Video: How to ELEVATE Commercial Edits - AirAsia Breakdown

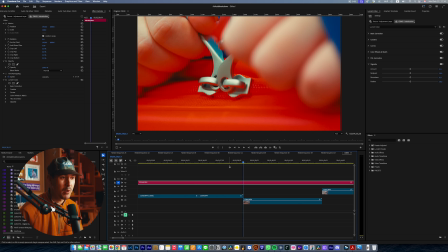(4:08)
And I'm just whipping the camera left and right. But basically what I want is I want this right here.
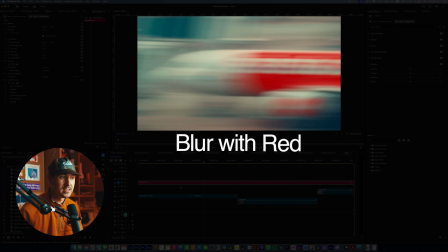(4:13)
Basically some blur with red so that I could cut it to this right here.
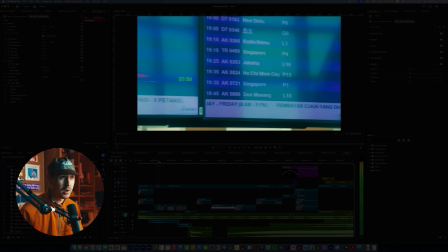(4:18)
If you'll notice right after or right before we see this bulletin board,
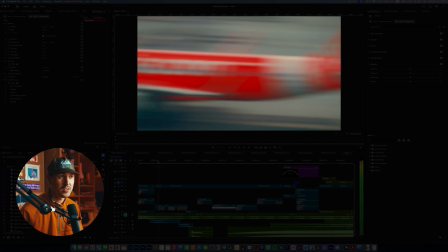(4:24)
it's just a quick movement, and that color scheme really helps tie in that transition.
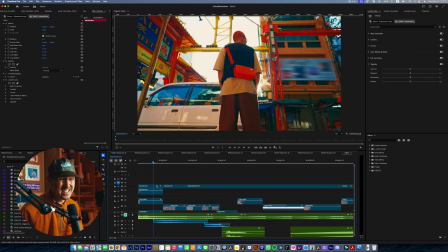(4:29)
Sometimes you can buy wipe and light transitions, but this is an easy way to make your own wipe transition.
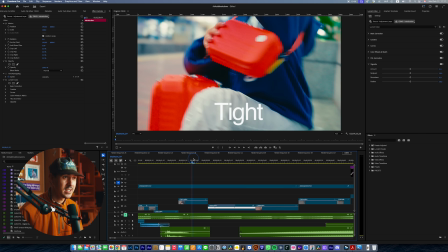(4:34)
It's just whipping your camera left and right. This next scene here is just a combination of a tight, a medium, and another super tight shot because I start out with the airplanes.
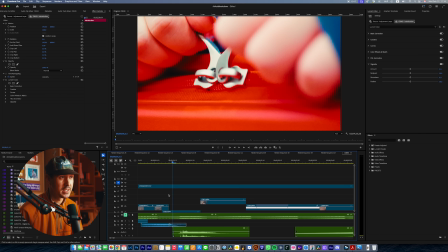(4:43)
I wanted to move into what American Tourister was all about, which is the actual luggage. So we have here with a company with this zipper sound effect.
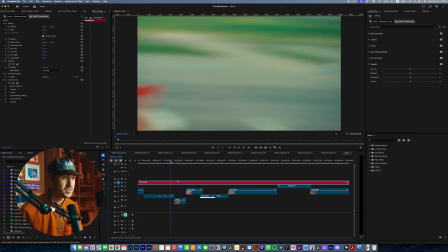(4:53)
And this is all done handheld. There's nothing crazy about this. Here I've just got I think that's on a 90mm macro lens I've just punched in here.
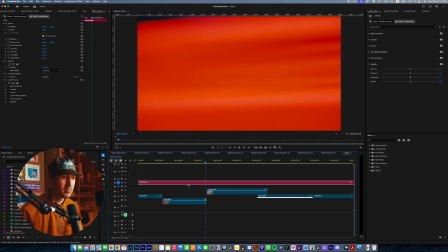(5:02)
Just had Olive open up pretty forcefully the zippers.
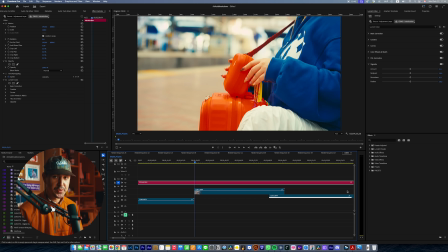(5:06)
And then I've just timed that as she pulls open the zipper, we go into this next shot here.
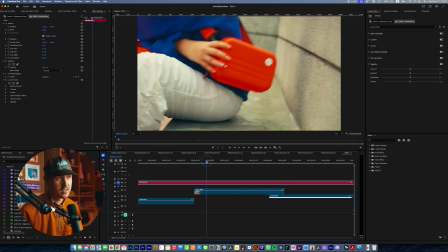(5:12)
And this is, I believe this is also on the 90 macro. I just didn't bother switching lenses.
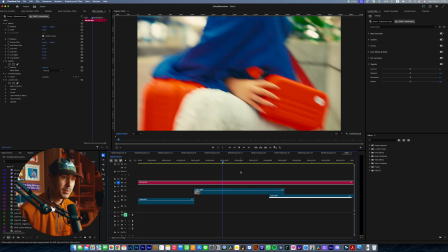(5:17)
I took a couple steps back and just had her a couple times whip her bag.
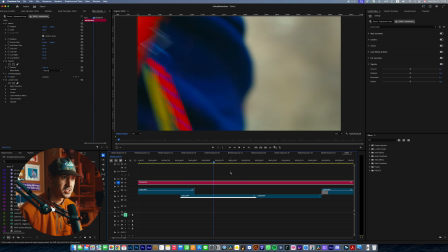(5:23)
So we had that movement. And then I paired it finally with this last shot here, just a super tight of her really thrusting the bag into that spot,
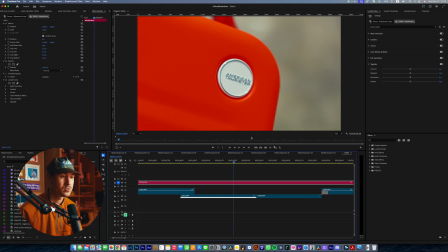(5:31)
which already had pre-focused so that we can get this cool American Tourister logo. And as you can see here, we did a couple times because it's hard to get this tack sharp every time.
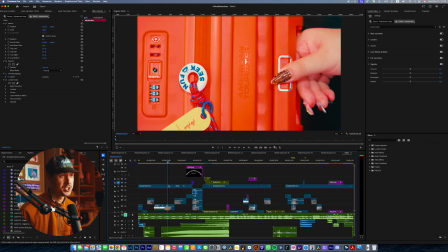(5:40)
This next scene here is a good kind of combination of movements in similar direction. So here we have her pulling the actual luggage handle to the right.
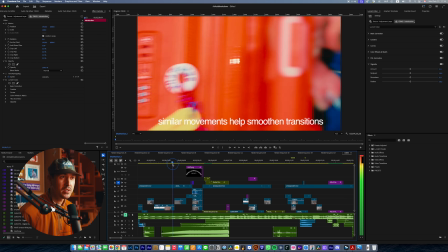(5:52)
And as you'll notice, as she pulls to the right, I actually whip my camera to the left and then the luggage arrives into the left.
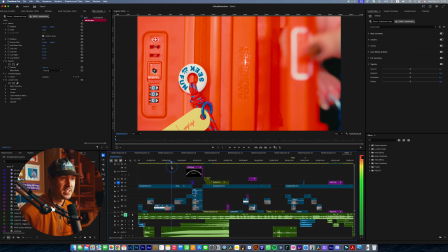(6:00)
So it's basically right to left movement, right to left movement. And these sort of things coupled with, let's turn back the sound effects,
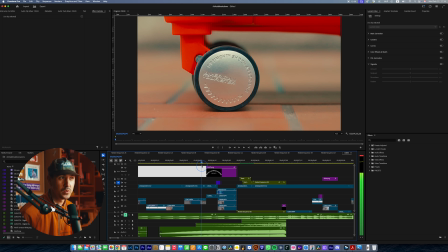(6:12)
where there's that hard clicking right as the wheel comes into focus, allows for that smooth transition.
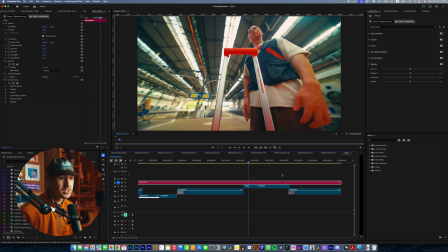(6:18)
It's all about similar motion. Next couple scenes we have, I broke this down in the video previously, but we just rigged up the camera so that it would be sitting on top of this suitcase, and I used a wide 10mm lens,
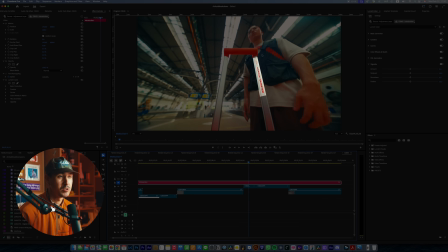(6:29)
and I wanted to focus in on this AirAsia American Tourister logo as he pulls this camera and this rig.
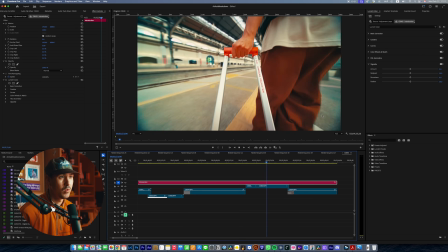(6:35)
So I just let it run and had him walk with the actual camera suitcase rig.
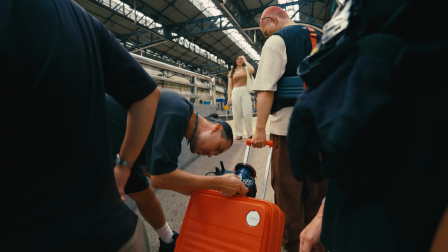(6:41)
This is a really easy shot to set up for anybody who has kind of like magic arms, magic clamps.
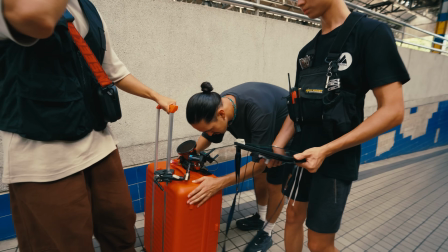(6:46)
We just clamped it to the two left and right handles out of frame here and just sat up the camera so it tilted slightly upwards.
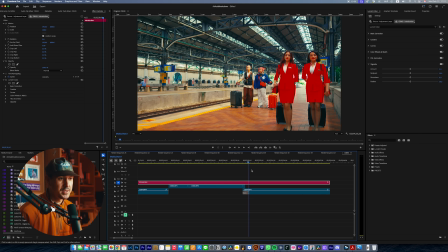(6:53)
And then I just timed it so that we have this reveal shot here.
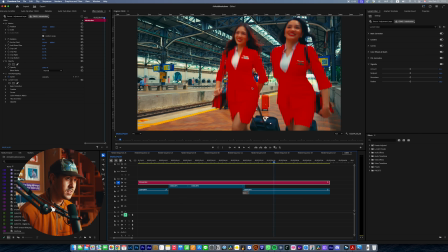(6:56)
As the two flight attendants walk past, we end up with our two heroes.
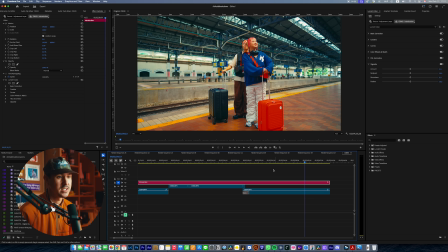(7:03)
And I've ended up speed ramping this and adding some title effects here. Let me show you the actual video.
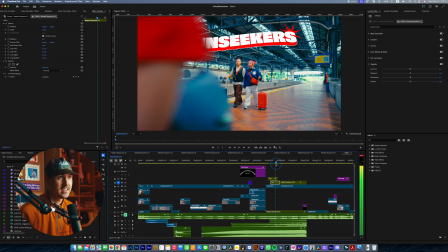(7:11)
I've actually masked the flight attendants. It's just a simple matte draw mask.
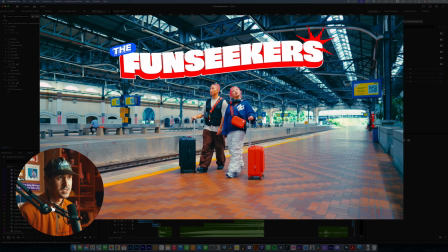(7:16)
And I just did this frame by frame, nothing crazy, to reveal this motion graphic of the actual kind of logo for the campaign.
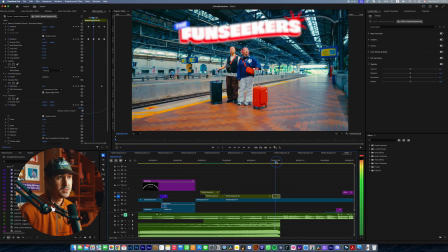(7:23)
And I've animated it so as it moves upwards and we do a slight speed ramp into the next frame here.
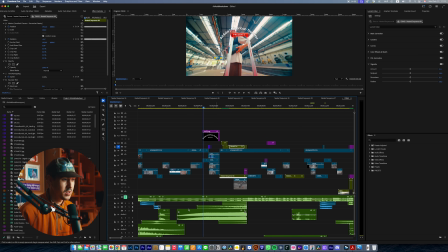(7:29)
Real quickly talking about the sound effects for this specific one. We've got some home keys jingling.
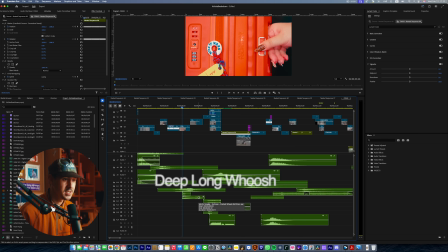(7:35)
We've got, I'm sure this is a deep long whoosh. This is a suitcase pushed wheels roll stop. You can see right there. And then what else do we have here? We've got moving a suitcase on wheels. We've got another KTM central announcement.
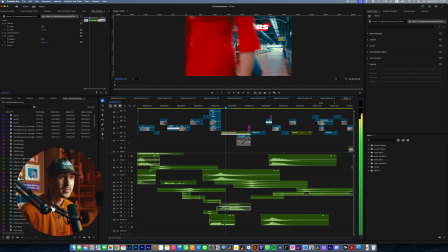(7:53)
So this kind of like high pitching ring, that one right there is sourced. And also we have like this camera flash too, which I use very often.
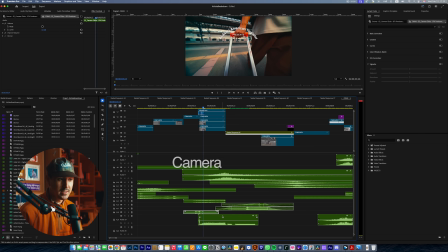(8:03)
And it's just a combination of camera clicks and then camera motor sound effects.
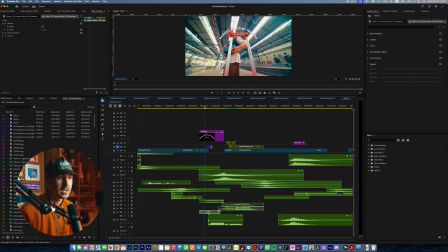(8:13)
Just an increase, just a simple overlay that I've put on screen mode, blend mode.
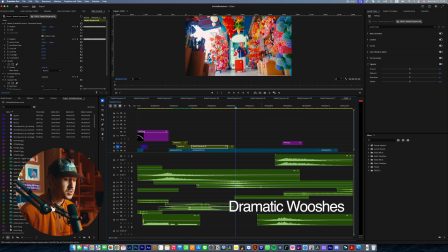(8:26)
And this is one of my favorite. I like to use my dramatic whooshes from my own personal sound effects pack, and that along with the speed ramp. If you know my work, you'll know that I use this all the time. It's just
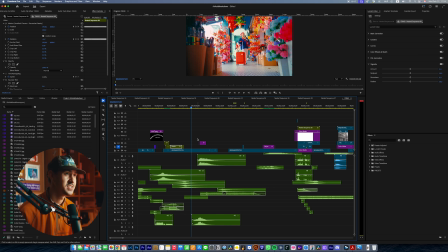(8:40)
helps to create a seamless transition. So this next sequence here are just kind of beauty shots of Olive as she walks through these corridors here.
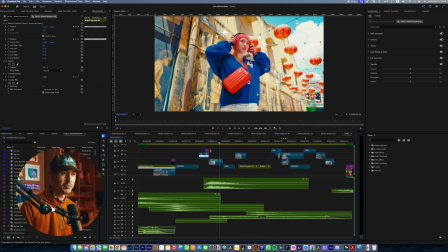(8:48)
I think I have a variety of, before I break down the sound effects, let's just go through the actual visuals here.
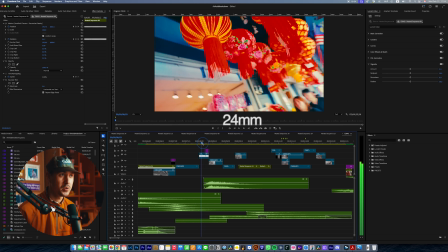(8:55)
We've got a scene of her walking on the 24mm through this corridor. I've got a speed ramped, kind of like detailed red shot.
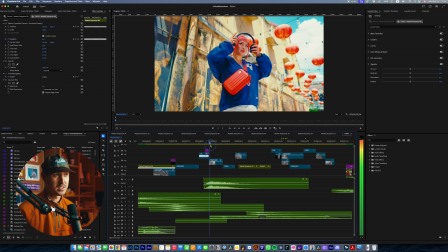(9:03)
I think the red here and the red here flow perfectly well to this beautiful hero shot of her as she's putting on her headphones.
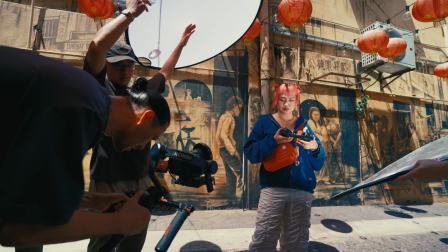(9:10)
This is one of my favorite shots from the entire campaign, and we had beautiful lighting here, just a simple diffuser and reflector to really brighten her up.
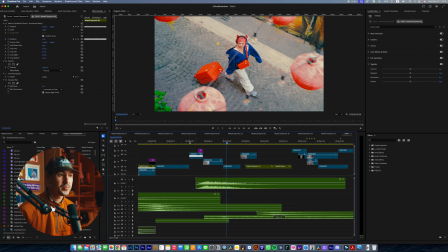(9:17)
This shot here, I think the key here, just in terms of what I'm trying to do,
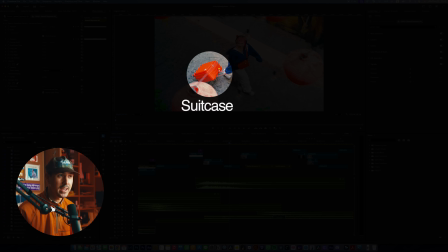(9:22)
is I'm trying to highlight the actual suitcase and the side bag from a variety of different angles.
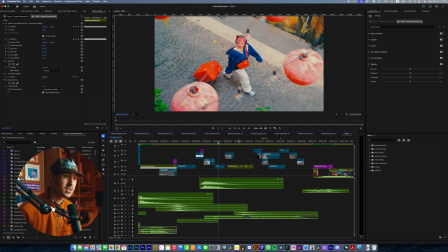(9:28)
Nothing too crazy in terms of what I want to showcase. I just want to showcase some pretty wide shots of the environment, basically showcasing that she's walking through these streets here.
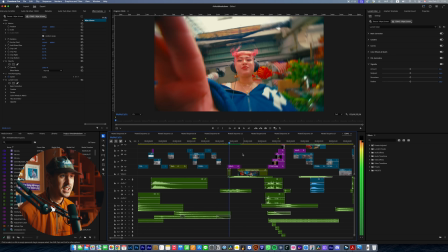(9:40)
And I want it to lead up to this big transition right here in the middle, which is kind of like the main transition of the whole video, this DJ spin transition.
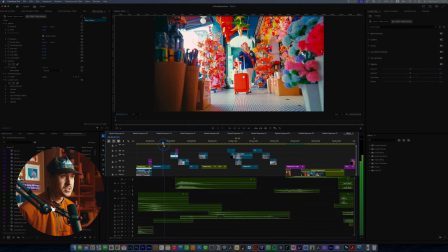(9:47)
So none of these shots are really groundbreaking. For this, I've just got her walking, another hard cut.
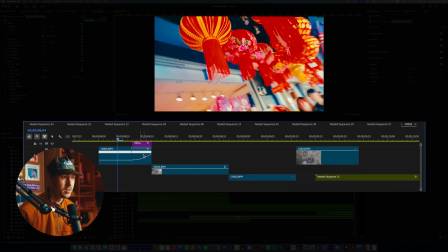(9:53)
This is a speed ramp right here to what is this? 1000% over 5 frames. And I've got a RSMB plugin, just a motion blur plugin to really enhance that speed ramp.
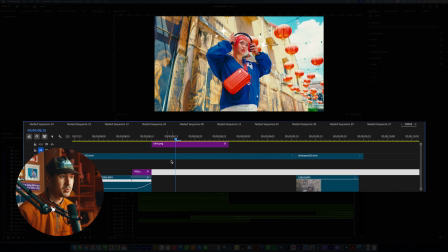(10:05)
Boom. These are 2 motion graphics provided by the team. You can see right here, with and without.
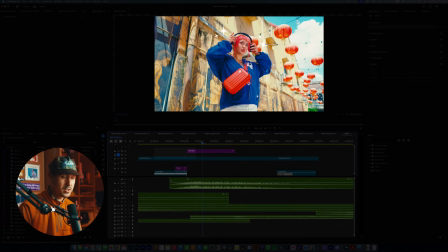(10:11)
That's without, that's with. And if I turn on the sound effects again are what really bring this to life.
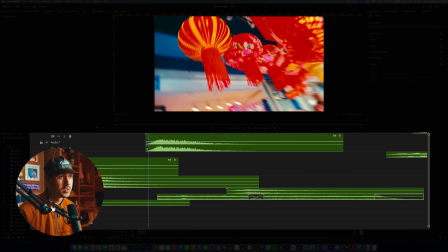(10:23)
Here we've got a dramatic whoosh, and I've added some more ambient sounds.
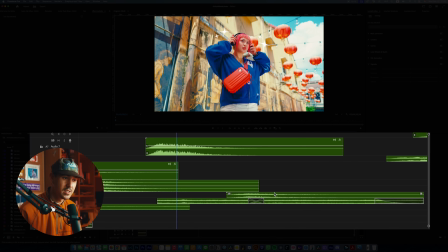(10:29)
And so here you can see ambient central outdoor market ambience and another deep low whoosh right after this next transition.
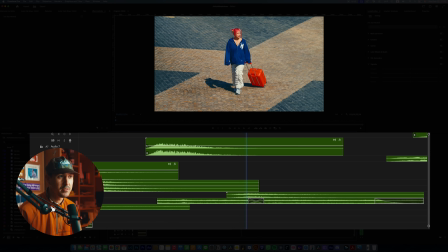(10:39)
This match cut is just 2 shots, basically from the same angle, and she's using different items.
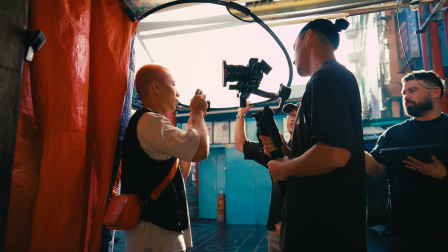(10:47)
We just shot this twice. Again, most of these shots are shot on the 24mm 1.4 G Master and also the 10mm Laowa super wide lens.
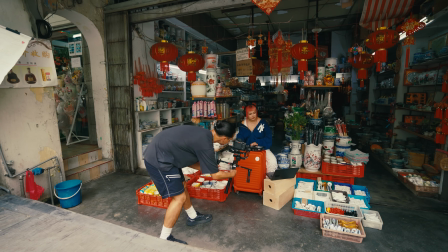(10:56)
I've just got my gimbal on the FPV mode, which allows for full tilt roll and kind of like spinning panning modes.
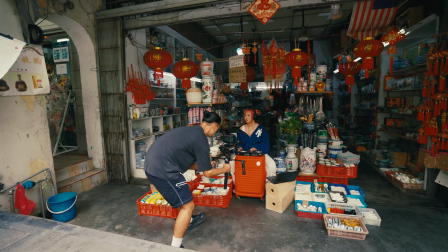(11:04)
And it just allows you kind of like a cool freestyle method of moving with the camera.
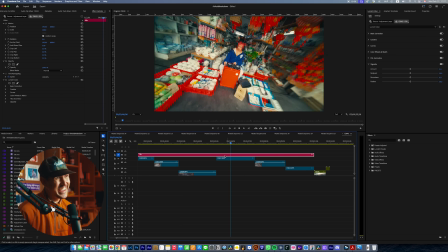(11:08)
These are all me just moving kind of fluidly, trying to end up with her in this new location here.
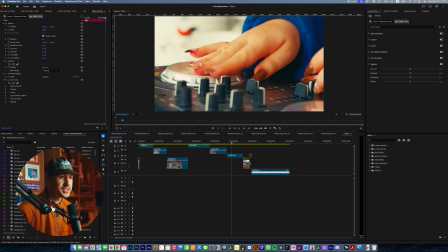(11:14)
And leading up to the big transition here, we've got a couple tight shots. This again is on the 90 macro, and I've just got her moving the disc a little bit.
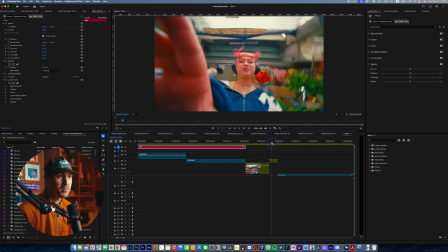(11:23)
And this main shot,
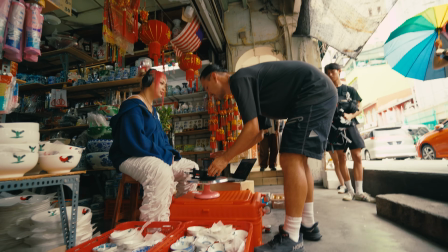(11:25)
the way that we shot it was I just had a 10mm super wide lens with the camera faced on a Lazy Susan,
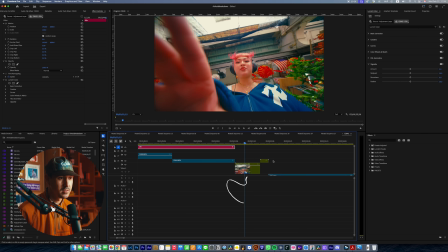(11:33)
which is like a rotating turntable. And I've just reversed it. This is the actual full clip, reaching down and just spinning it once.
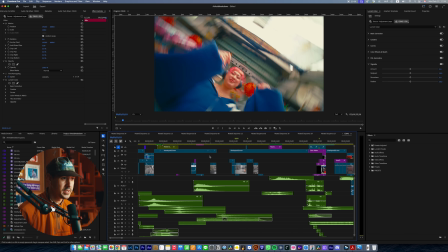(11:41)
But in the edit, I've actually reversed it real quickly just to give it that little right here.
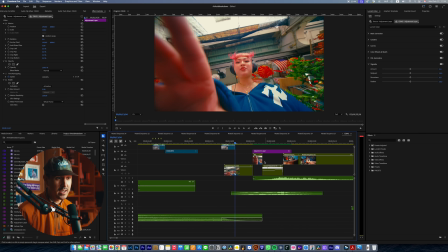(11:49)
And this is just speed ramped. So as you can see here, I've reversed it. She's grabbing it.
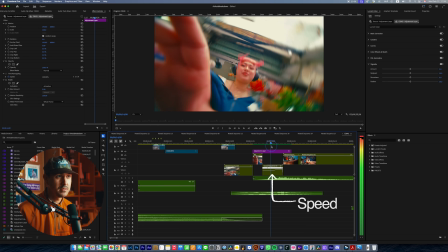(11:55)
I've reversed it. And then I've slowly sped that up to the next frame.
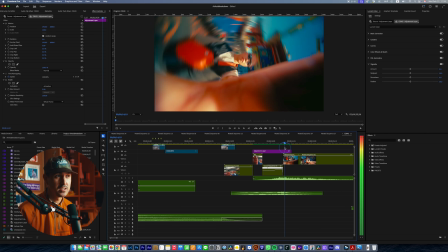(12:01)
The next frame is obviously also speed ramped just at the beginning so that there's this seamless catch.
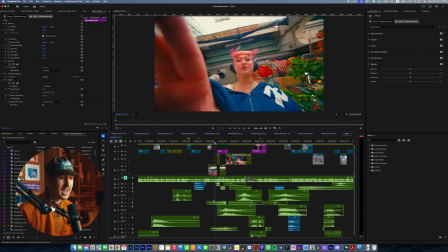(12:08)
And in terms of sound effects, I've just added this DJ beat scratch,
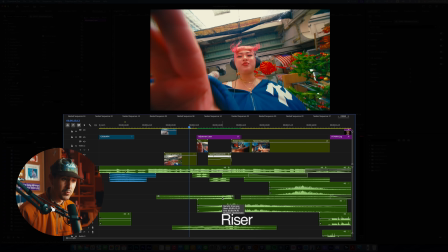(12:12)
DJ turntable scratch vinyl back and forth, along with a riser and another big whoosh, cinematic whoosh.